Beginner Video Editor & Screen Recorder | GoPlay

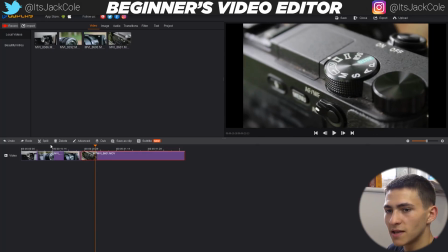251s
Now, I'm just chopping out a nice piece of this just so I could use this.
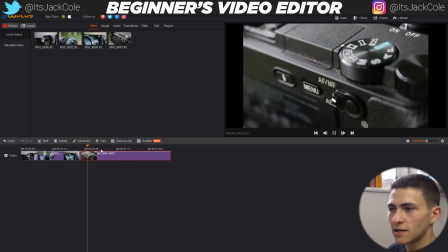256s
Boom, split it, cut this. Okay, this is very cool.
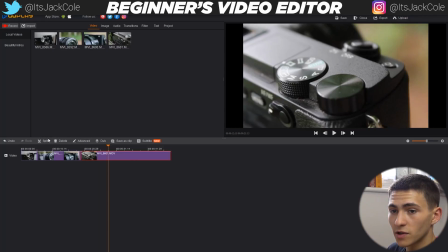261s
Boom, split. Oh, click the clip one more time, split that, delete the one on the left. Now, if I play this right here,
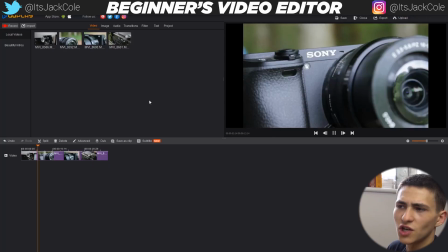270s
guys, this right here is going to be a short sequence just of a few different shots of my camera.
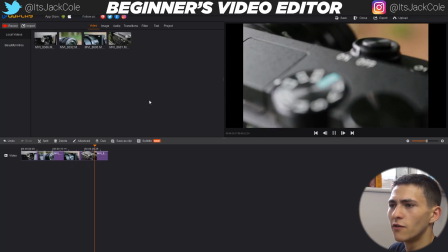276s
Basically, this is just going to enable us just to create a cool little sequence of kind of a cool object, which is my camera, that now we can go on to improve.
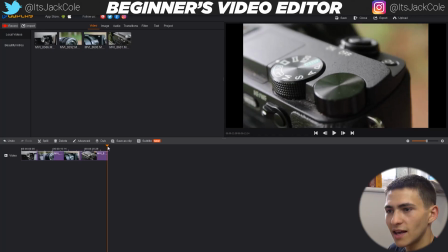285s
Now, we got a short sequence right there. I believe it is about 12 seconds.
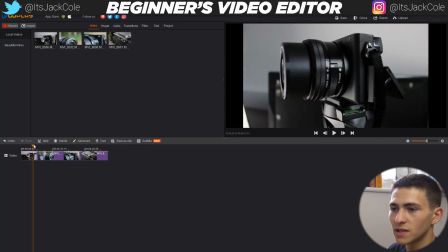291s
It tells us down here that it is 12 seconds. So we could go over here. That is obviously the first clip lasts to about 2 seconds, something like that.
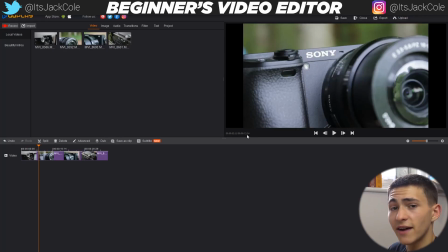300s
Oops, so I'll bring it back over here. 2 seconds. As you can see down here is where you would get all your times and everything like that.
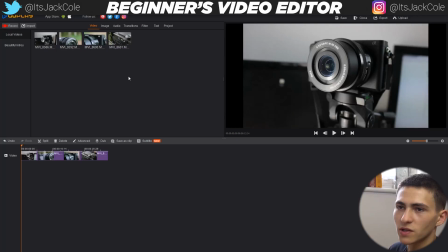307s
And boom, essentially we've created a nice short sequence. Now, what do I want to do with this sequence, guys?
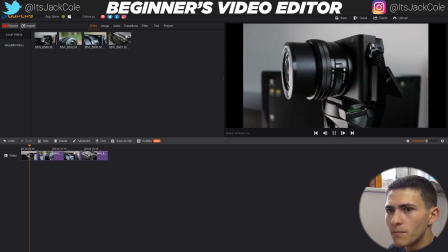311s
First off, it's pretty boring with just the generic music, the generic sound that the camera captured in the background.
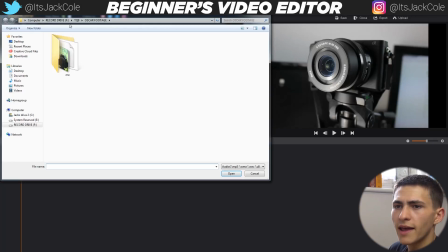320s
I don't want that. I want to go up here to audio, click import, and actually just go ahead and let's just find a track.
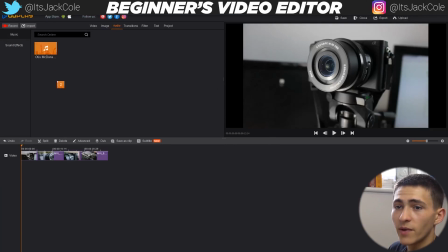327s
So I'm going to go here, bring in this one here, and we can actually go ahead and click and bring that down here.
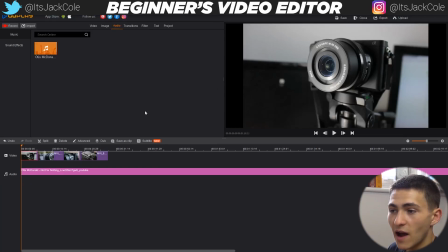333s
And now if we give this a play.
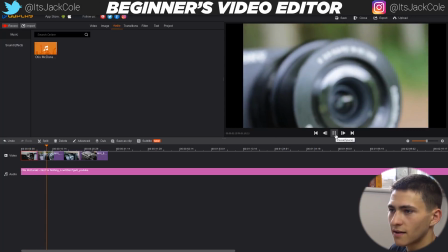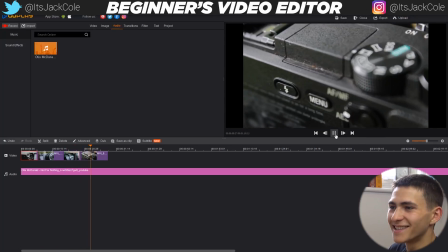342s
Boom, just like that. In fact, it even seems like it's in sync to the actual beats.
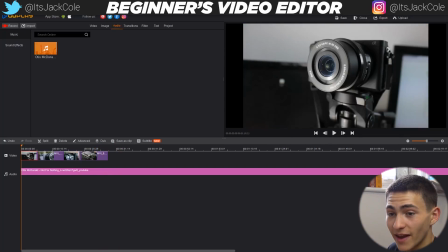348s
Boom, and just like that, we have now added a track in there, which is just kind of just adding another element to it. Obviously, you know, it was pretty boring without a track before, and it's still looking pretty flat in terms of the actual, you know, quality of these videos, etc. So what do we want to do to actually, you know, improve the quality massively?
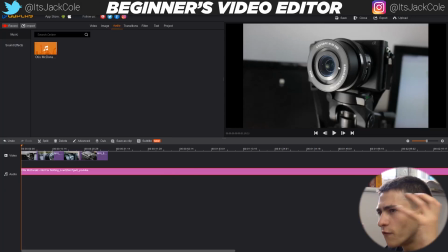369s
Well, you know, improve just the overall feel that this video right here is giving off. How do we do that, guys? I'm gonna tell you.
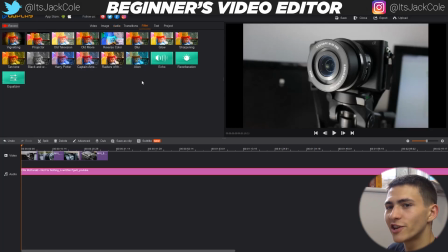378s
We go over here to our filters, and we are greeted with a bunch of different cool options in terms of actually, you know, improving our image right here. Now, the one thing that I think is very dope that we could do right off the bat is gonna be the vignette.
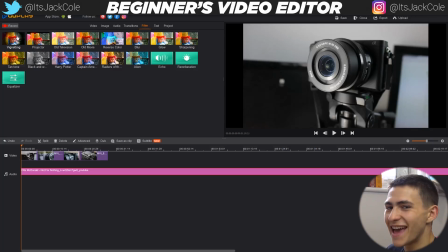394s
My bad. I always mess that up. Vignette. It's pronounced vignette, my bad. It's the G that always messes me up, but the G is meant to be silent. And what the vignette essentially does is draw attention to the center of our image. So let's go ahead and just click that, drag it down here, let it go, and just like that,
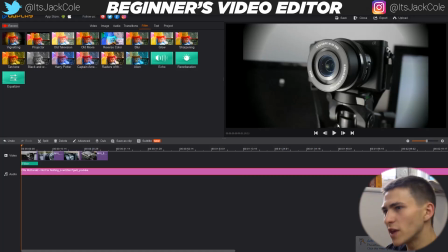411s
you guys can see it has created like a depth of field focus to the middle of our shot. And you know what I mean? That is essentially creating the perfect kind of draw focus right into the camera, which is obviously the focal point of our shot. And in fact, hold tight, one second.
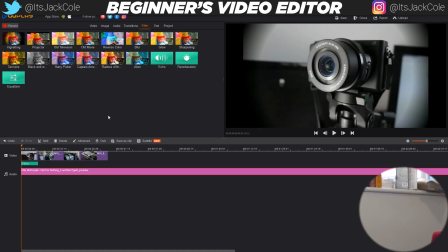431s
Oops. I just have to get some headphones quick to plug those in so that the audio is not just playing out of the side of the
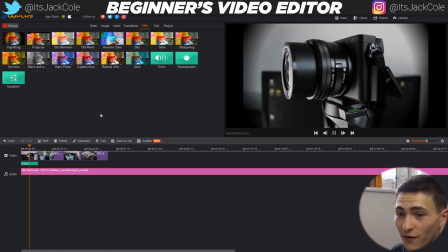440s
side of the computer, which it just was before. So I'm sorry, that's a bit unprofessional. But now if I give this a play, obviously, none of these have the vignette, but a filter green label has appeared below this one right here, which is dramatically looking much better because of that vignette.
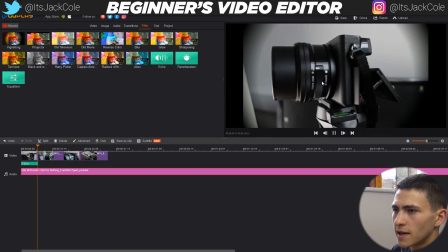457s
And I'm actually just going to go ahead and replicate that effect where I'm going to play this, go on to the next one, see this vignette, and actually just go ahead and bring that vignette to this one as well.
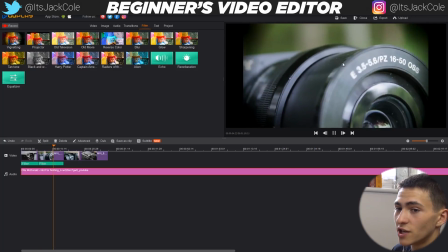465s
Boom! Instantly, it's attracting so much more attention, kind of making it much more cinematic and dynamic.
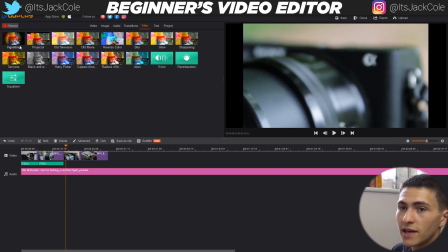471s
And now this next shot here as well, this is going to have a vignette on it as well.
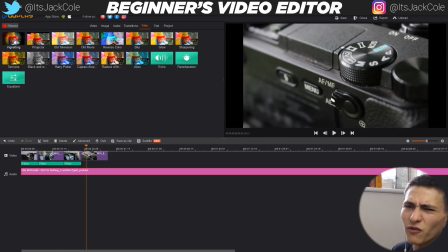476s
In fact, you can see how much you know, just how much more focus it's bringing to the center of our image. Obviously, before it really was just looking pretty bland and plain, if we're being honest.
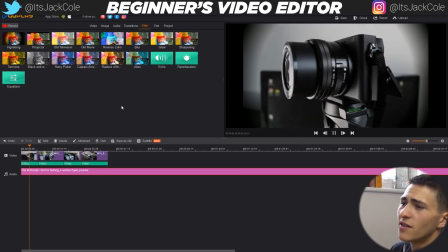486s
Now if we actually go back to the beginning of our sequence and give this a play, this is by far looking like an actual edited video.